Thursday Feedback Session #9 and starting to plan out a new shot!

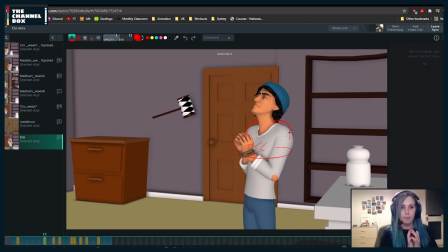(44:59)
So add it in already.
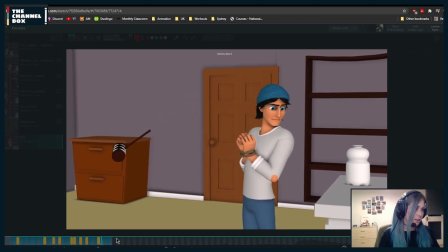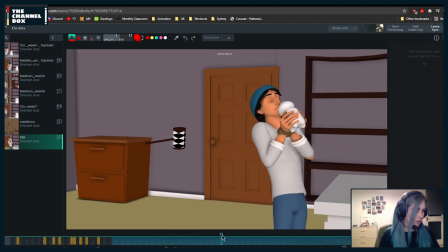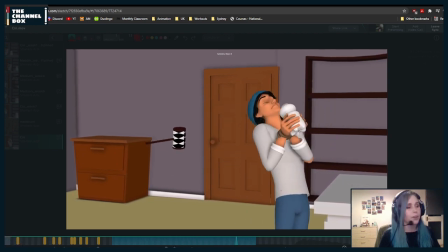(45:23)
So for this motion,
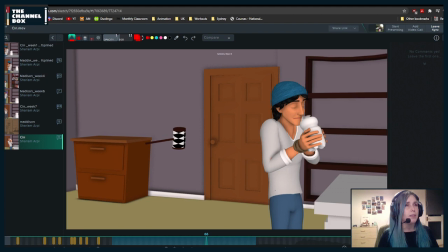(45:27)
I think that it might be a little bit too big how he goes back.
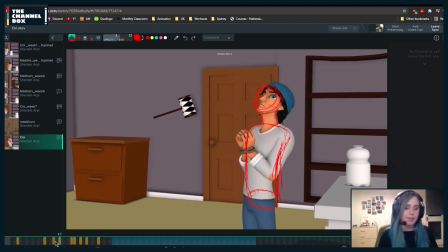(45:34)
And the reason for this is he's it feels like he's doing too like motions that are way too big all the time. He's like and then too many super big emotions.
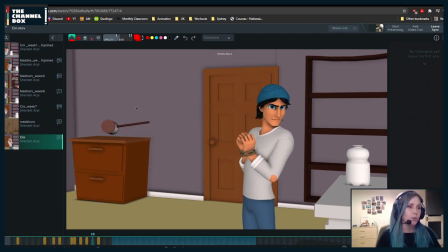(45:48)
And we're we're trying to also take a look at what she is doing. And if he's moving too much, we're gonna have all of our focus on him on this moment when he's doing this,
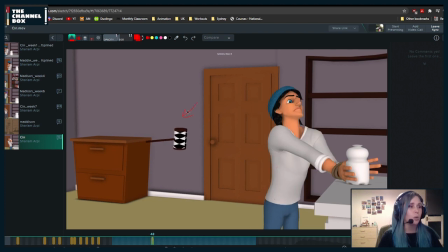(46:03)
where we actually want to be looking at her. Like he's just he already like he already had our attention at the beginning.
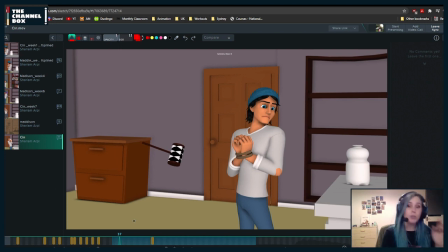(46:13)
Now we want to focus actually on her. And if he's doing very, very big moves, our focus is going to be with him and we're going to miss what she's doing. So personally, I would tone this down.
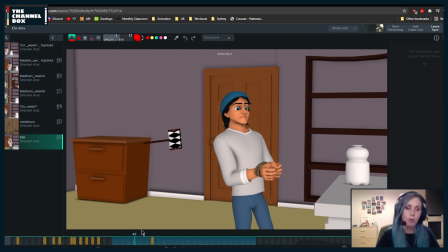(46:27)
Even like maybe you need to just reshoot some more reference because I think that what you have might be too exaggerated.
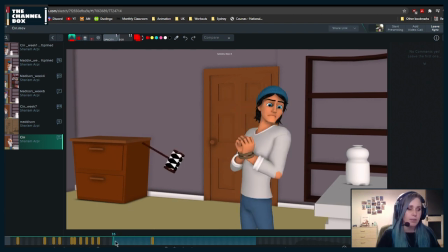(46:34)
So I would maybe let's just reshoot reference for like literally this part if you want, because I feel like it's maybe a little bit too fast.
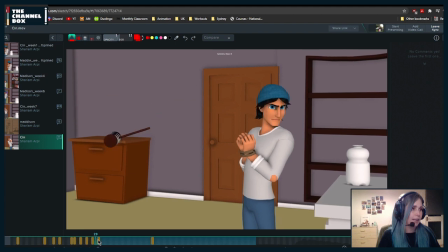(46:48)
Potentially you could just like take frames from this look and then go into this, but I would basically not have him go back so much. I would just have him rotate instead of doing this big anticipation.
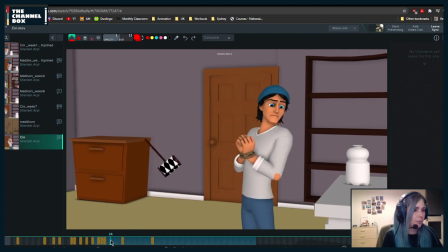(47:08)
I wouldn't do such a big anticipation. I would just where's my drawing? I'm gonna remove this. I would just basically have him turn more where he is.
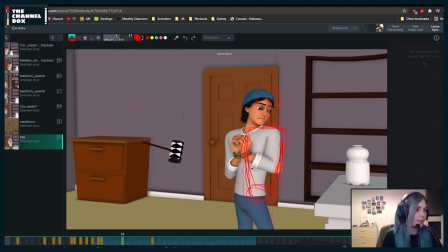(47:25)
Like you can basically tone this down to like 10% of what you have. Because let's say I find something and I'm like I looked at it and I was like, oh, I'm gonna grab it. I'm gonna be like, "Rup," and I'm not gonna do such a big anticipation.
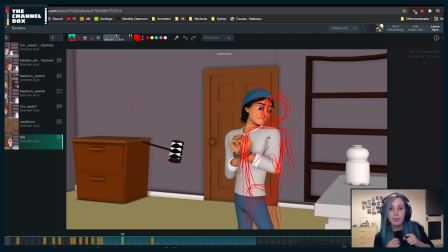(47:44)
I'm just gonna be like, oh, maybe his anticipation is actually as he's turning, he's coming up, so he's preparing to grab it, but the anticipation is actually just going up and down.
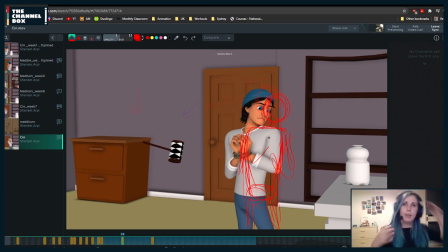(47:58)
So sometimes you can the way that you can do anticipation, and this is something that if you're an animation mentor, if you go to the resources tab and you type in Jason Martinson, um,
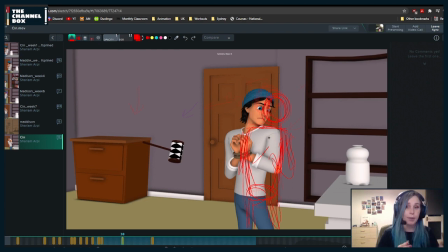(48:12)
you will find one that is anticipations and breakdowns, where he talks about this really, really well. And basically, like to sum it up very, very, in a very, very quick summary,
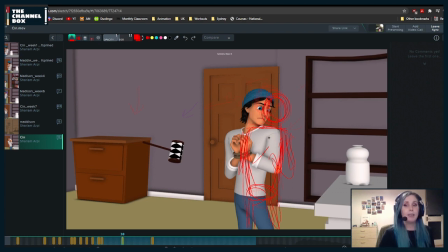(48:26)
basically what he says is when you're doing a breakdown or an anticipation, not everything has to anticipate. So in this case, what's happening is he's here and everything is,
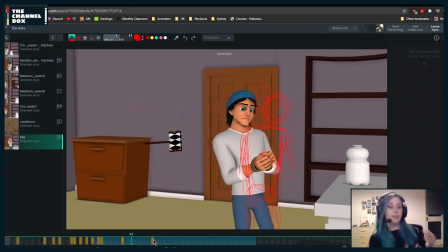(48:38)
except the rotation in Y, everything is anticipating. The hips are going back, the chest is going backwards, everything is anticipating. But what you can do is basically have a few things already moving towards the objective,
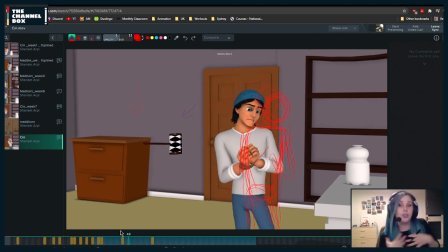(48:56)
so that to the next pose. So here you have the rotation, so the rotation is already starting, but maybe even the hips haven't eased out.